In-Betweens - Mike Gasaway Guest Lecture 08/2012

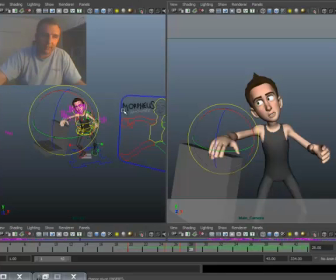44:52 Okay, and let's go select everything again. Make sure it's all selected.
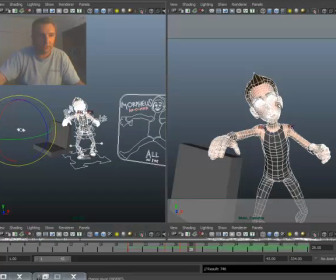44:58 Drop that S. Drop a keyframe on everything. See, I did it on everything. all right now the thing is with my tween machine
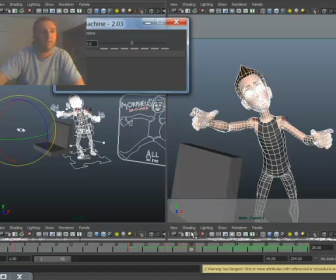45:08 I'm gonna say right smack dab in the middle okay for that let's see what that looks like and when I scrub that
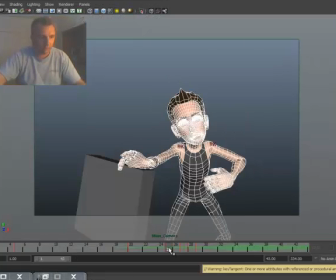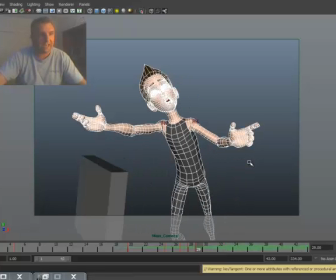45:21 it's every frame now you know so my hand is already there but I want this to pop I want that
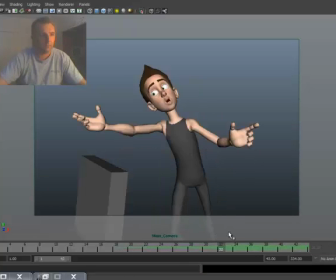45:27 hand to really pop you know if you look so now it kind of pops in a bad way if you look because it's here it goes down then it pops back up I want it to pop here so
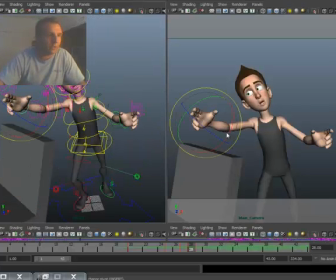45:45 I'm gonna make an adjustment just with that hand okay select that hand and I'm gonna say let's pop that down just a little bit
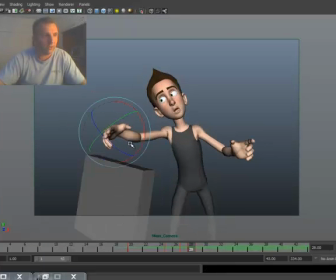45:54 now it's a big gesture makes
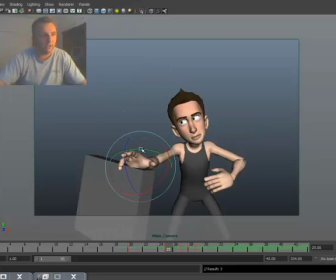45:59 that big gesture from there to there so now if you look I I
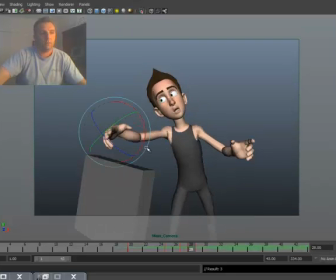46:04 have completely been in control of my of my friends alright that's
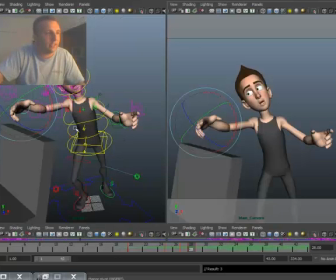46:09 exactly what I want to do now I can do little things like just make an adjustment to the hands and let's do
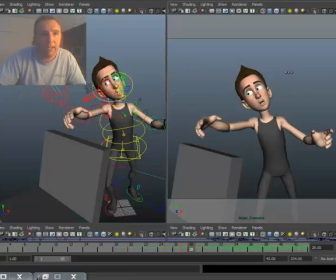46:15 that super super quick you know because I want to bend my my index finger just a little bit more or and then bend my middle finger a little bit more so some drag on it you know so now and let's actually do with the others you also a little bit more drag
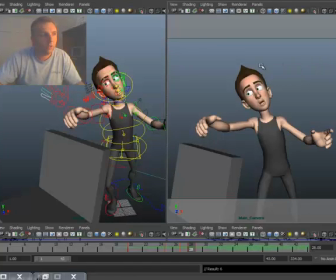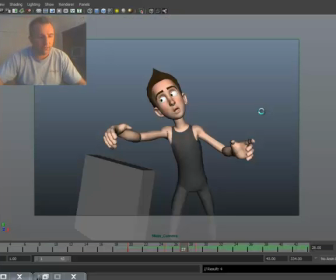46:47 So now, if I go from these frames, big drag, POP!
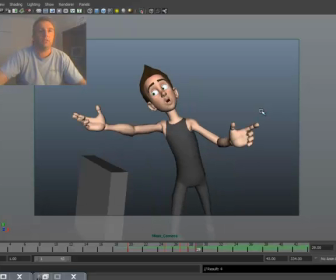46:53 Nice! So now you go like that. Now you can see that this hand is already in that position.
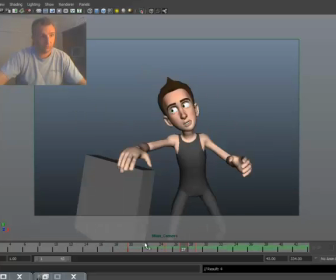Now, let's go back to something. Now I've got my frames here, right?
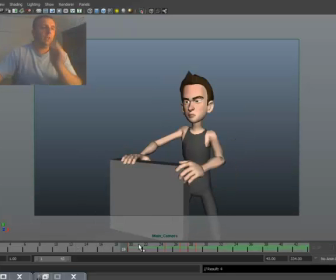47:11 and now I might go through this I'm going through my animation I'm like hey this looks pretty good but you know what
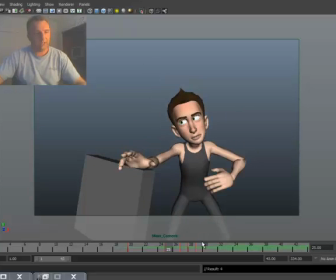47:17 I need some drag on my head and I'm like man something looks weird here you know I like this but I want some drag on my head and so let's go through this process where it's really easy now because you
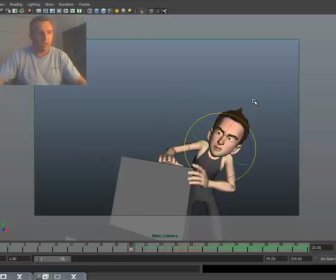47:30 know we can go through and we can start adding some different things here you know we've already added these poses but how about if we start adding some drag
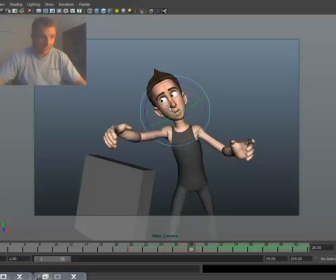47:41 maybe even make this pop just a little bit it. Now I'm not caring about my eyes too much. And even right here, I really have it pop because he's going to go, you.
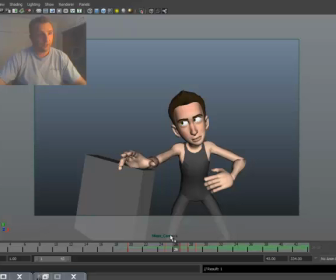47:57 And now, now look at that. If you just look at just from 25 on,
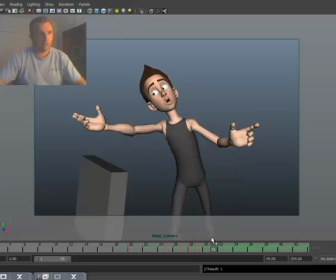48:03 you know, so you go from here like that, now you can start to see I'm really getting in control here.
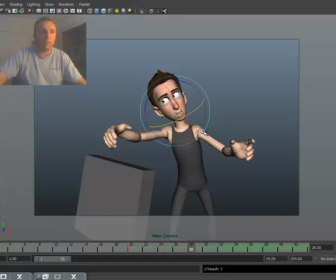48:11 You know, little things to do that, you know, make that eye just a little bit better, rotate him just a little bit. Now what you also might want to do is, when he's doing this U, is have, because he's still in that Y,
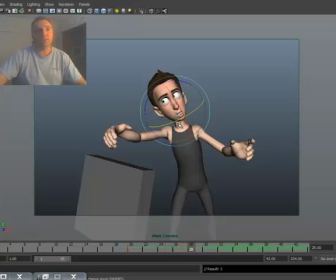48:28 you know, like that, you can make some adjustments to the face to really start to drag that. You can, since his eyes, eyebrows are getting really big right here, why don't we start to move his eyebrows up, okay?
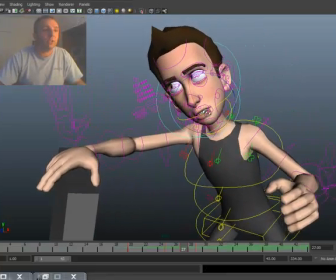48:40 And that's something that you'd really want to do is make some adjustments to the face now you see I'm adjusting everything fingers face
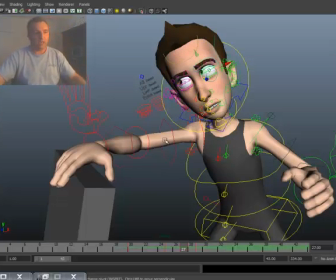48:48 everything you know to make sure that I'm making all these changes now okay now this is something that I'll go into my graph editor and make sure where's my why
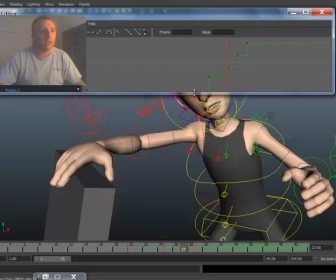48:57 translation let's kind of look at that bring this up here and let's
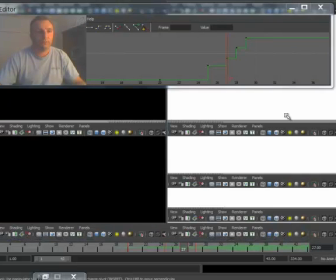49:03 go back as I want to go into my camera view see what's going on there you know so So,
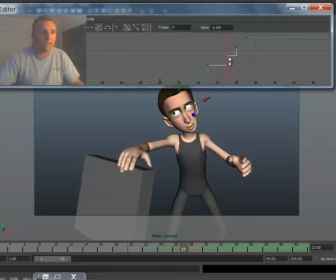49:09 what I want to do is get him up there a little bit faster, you know, almost to where it is. You know, so look, I'm just making some slight adjustments in the graph editor because I want him down,
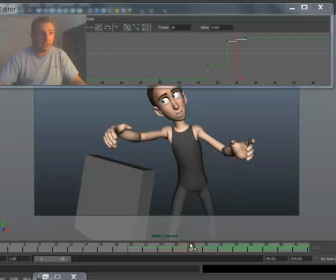49:24 but then now look, he's really gotten up there because now his eyes are wide and now he's there, you know, and so also, it's that middle thing that's really making the eyebrows go up, and so let's make that change, too.
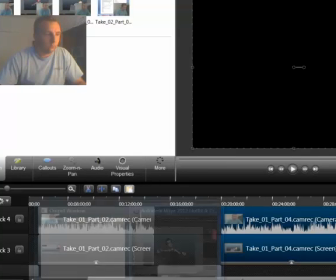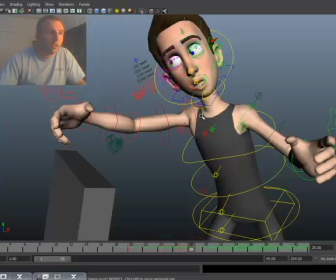that guy and that guy okay so I want to make sure that he goes up to because he goes up I
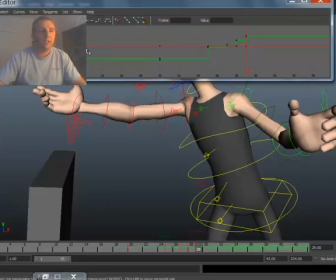49:56 think pretty high on that and so let's make sure that those Y's are the same making a slight adjustment right
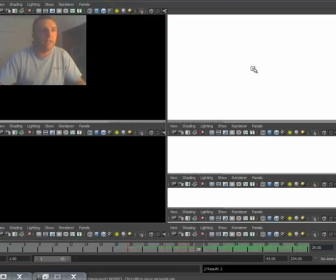50:10 there okay so now when he's going up there, it gets up there pretty quick.
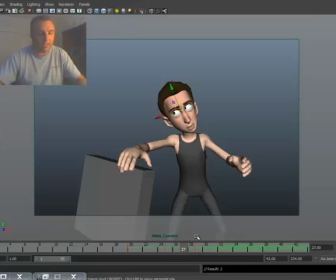50:18 So see how the eyebrows are starting to get there a lot sooner.
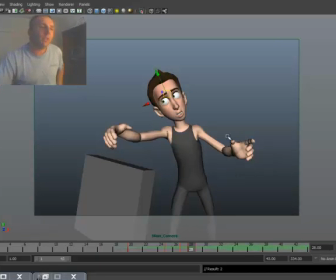50:24 You know, you could even maybe do this. Or if you look at that and you're like, well, the graph editor said that, but it doesn't look like it's really pulling.
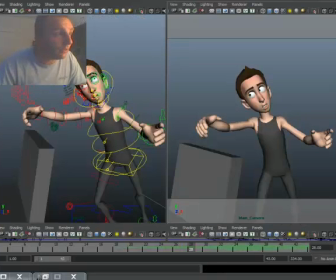50:32 Okay, let's go in and do it ourselves. You know, so sometimes that'll happen.
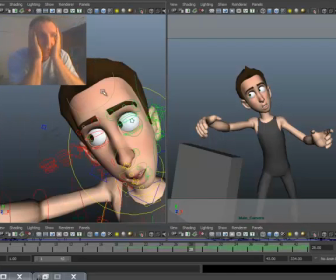50:37 You know, if you go to the graph and you're like, wow, I'm not, I don't know, because on the graph editor it looked fine. Okay, that's why you can't always trust the graph editor. You know, you go in here and say, I really want those eyebrows to get up there high.
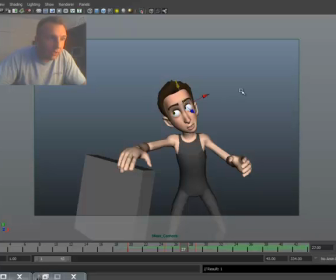50:50 You know, so I'll do it here. You know, I'll move it up. So now it's here. It's up. Let's get it up there still, because I want it there before. Now it looks fine. You know, you go through like that, go through those frames.
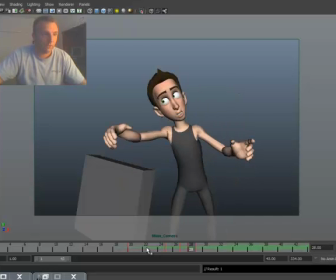51:05 Look at that. So now it feels like that's really pulling him up.
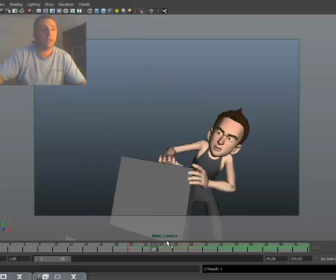51:11 You know, look at that. It's not stretching. So now look at that.
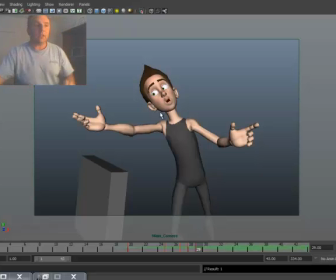51:18 So that kind of helps pull the head up. Now you can see, if I look on the graph editor of that right now, not that, the graph editor.
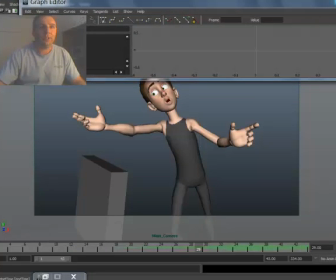51:27 If I look on the graph editor of if I had something selected, which I thought I had selected, let's select it again.
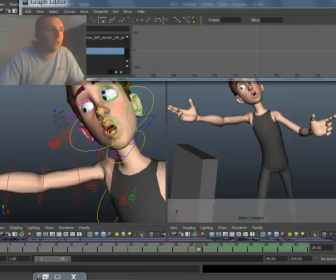51:36 Go in here, look at my graph editor on the translation in Y, look what happens. I went way past it. Let's spline that. Just so you can see what it looks like.
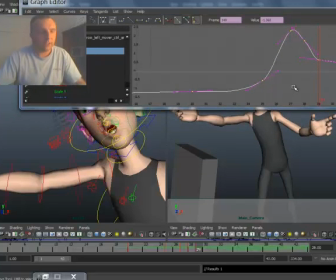51:47 Look at that. That goes way past it. So on these earlier frames, it's here and it goes up. So if I trusted just the graph editor just to get to that point, it wouldn't work. I've overshot it, which if you think about it, if the character is just like this, it would be weird.
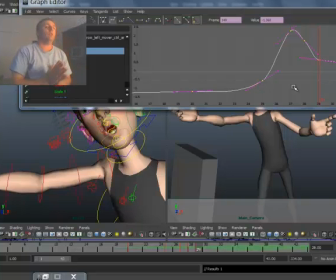52:04 But because we're basing it on the camera view and we're really trying to get what looks best in the camera,
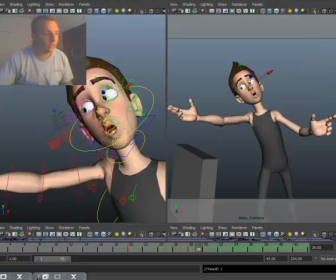52:11 not what looks best in the graph editor, it works. So let me actually step that still, go back to step.
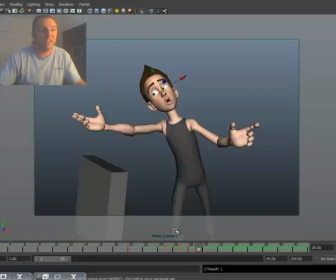52:18 Okay. So now we've learned a bunch of things, a lot of little things too about offset,
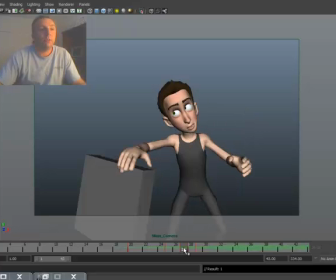52:23 you know, also about the graph editor and what we can do of animating even on every frame.
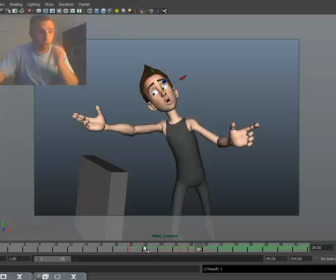52:29 Okay, so the next thing I want to do is let's do one more in-between.
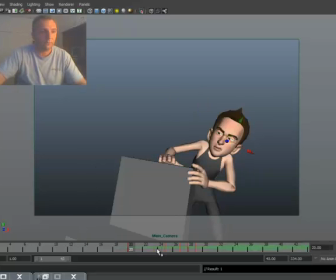52:34 Okay, from here to here. All right, so I want to make sure that this in-between is going to work.